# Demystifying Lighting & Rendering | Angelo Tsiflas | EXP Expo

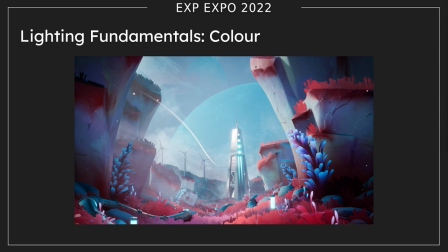(26:59)
So I picked the complementary colors that work well with my red grass, especially for the sky and the vista planets on the background, but I still had to make a lot of iterations and experiments, lots of different combinations along the way,
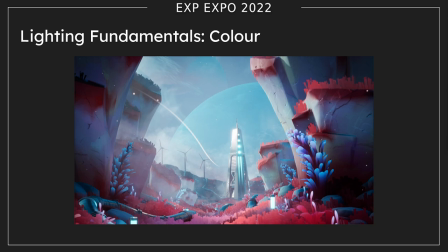(27:15)
and this is the final result alright so let's just break down the scene in its like fundamental form on how many lighting elements I've got in there so first up this is without any lights so this is just the emissive elements that are present in the
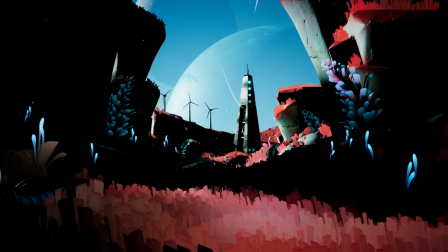(27:39)
scene this is with a directional light with no indirect lighting contribution so everything was set to dynamic basically and that's the light I get from it that was before the days of UE5 and Lumen so things might be a bit better now and
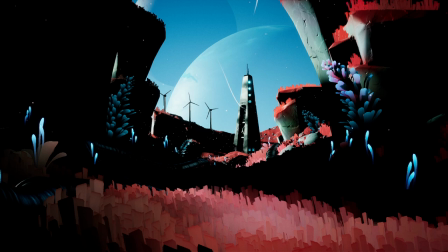(27:58)
especially on the dynamic lighting side of things right but this way of working is still maybe applicable in some situations because you
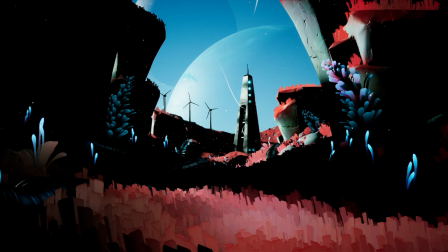(28:11)
can finally control your directly lit areas and then go on to introduce
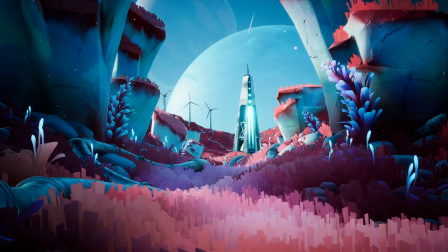(28:19)
indirect lighting so yeah basically the next step for me was to just add the skylight and the real-time sky capture feature in Unreal 4 with the typical procedural but physically accurate sky
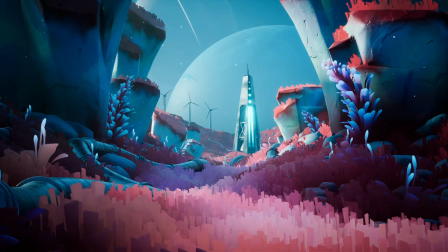(28:37)
sky atmosphere yeah i think that's how it's called uh after that we just add the volumetric fog that doesn't in my case using just a typical atmospheric fog would work just fine but yeah
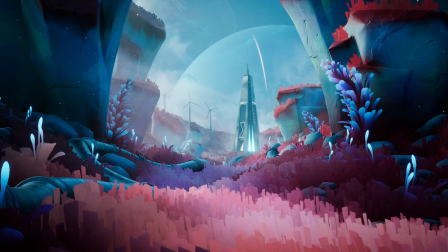(28:50)
it's it can be volumetric depending on your needs and after that this is the slide that i wanted to come to when i talked about fog mist and like smoke this is a very important step especially when working on environments and this is both applicable on
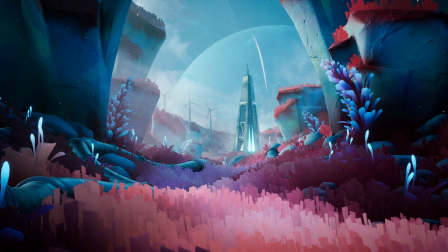(29:09)
portfolio scenes and gameplay scene gameplay projects right gameplay environments you can you can just see how much yes sorry before and
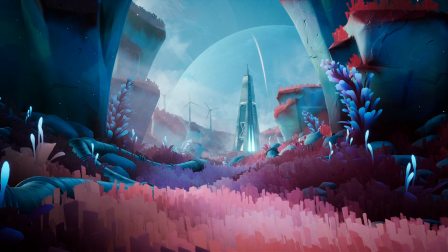(29:24)
after you can see how much depth some cloud cards automatically add and yeah it's it's it's a great technique and usually a very like
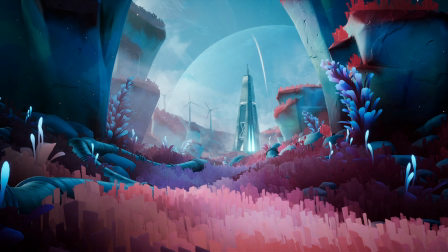(29:40)
very artistic choice to where to place those fog cards and yeah it will help like convey depth and contrast and separate the different layers of depth in your scene
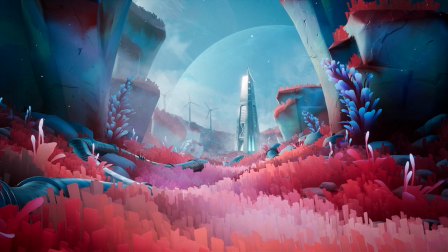(29:55)
cannot recommend enough and lastly I think yes almost last yeah we've got some local point lights just to showcase the the black the
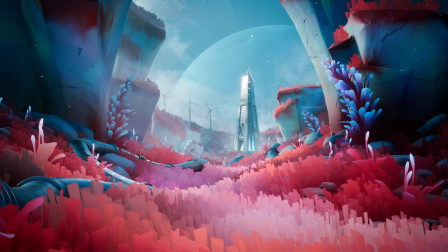(30:12)
important part of the scene that I wanted to focus on to highlight basically
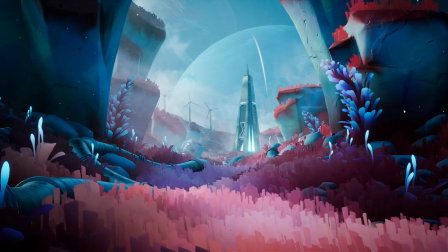(30:16)
so you can see that we've got some very dark spots on the side so it might
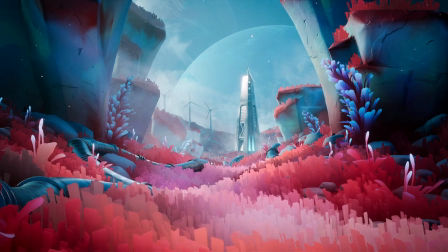(30:21)
be fine but I wanted the viewer to slowly like yeah to slowly explore the scene especially in the middle parts of it so that's how I highlighted it
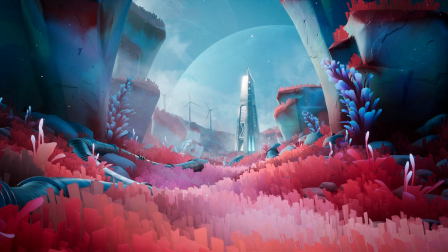(30:38)
I also had some very colorful like grass so that was one of the of my ways to showcase that even better and lastly yeah some just some basic local lights that also combined with some geometry
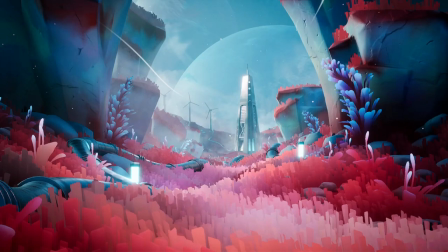(30:56)
to finish up the scene and yeah okay so and this is the last example I've got as a scene yeah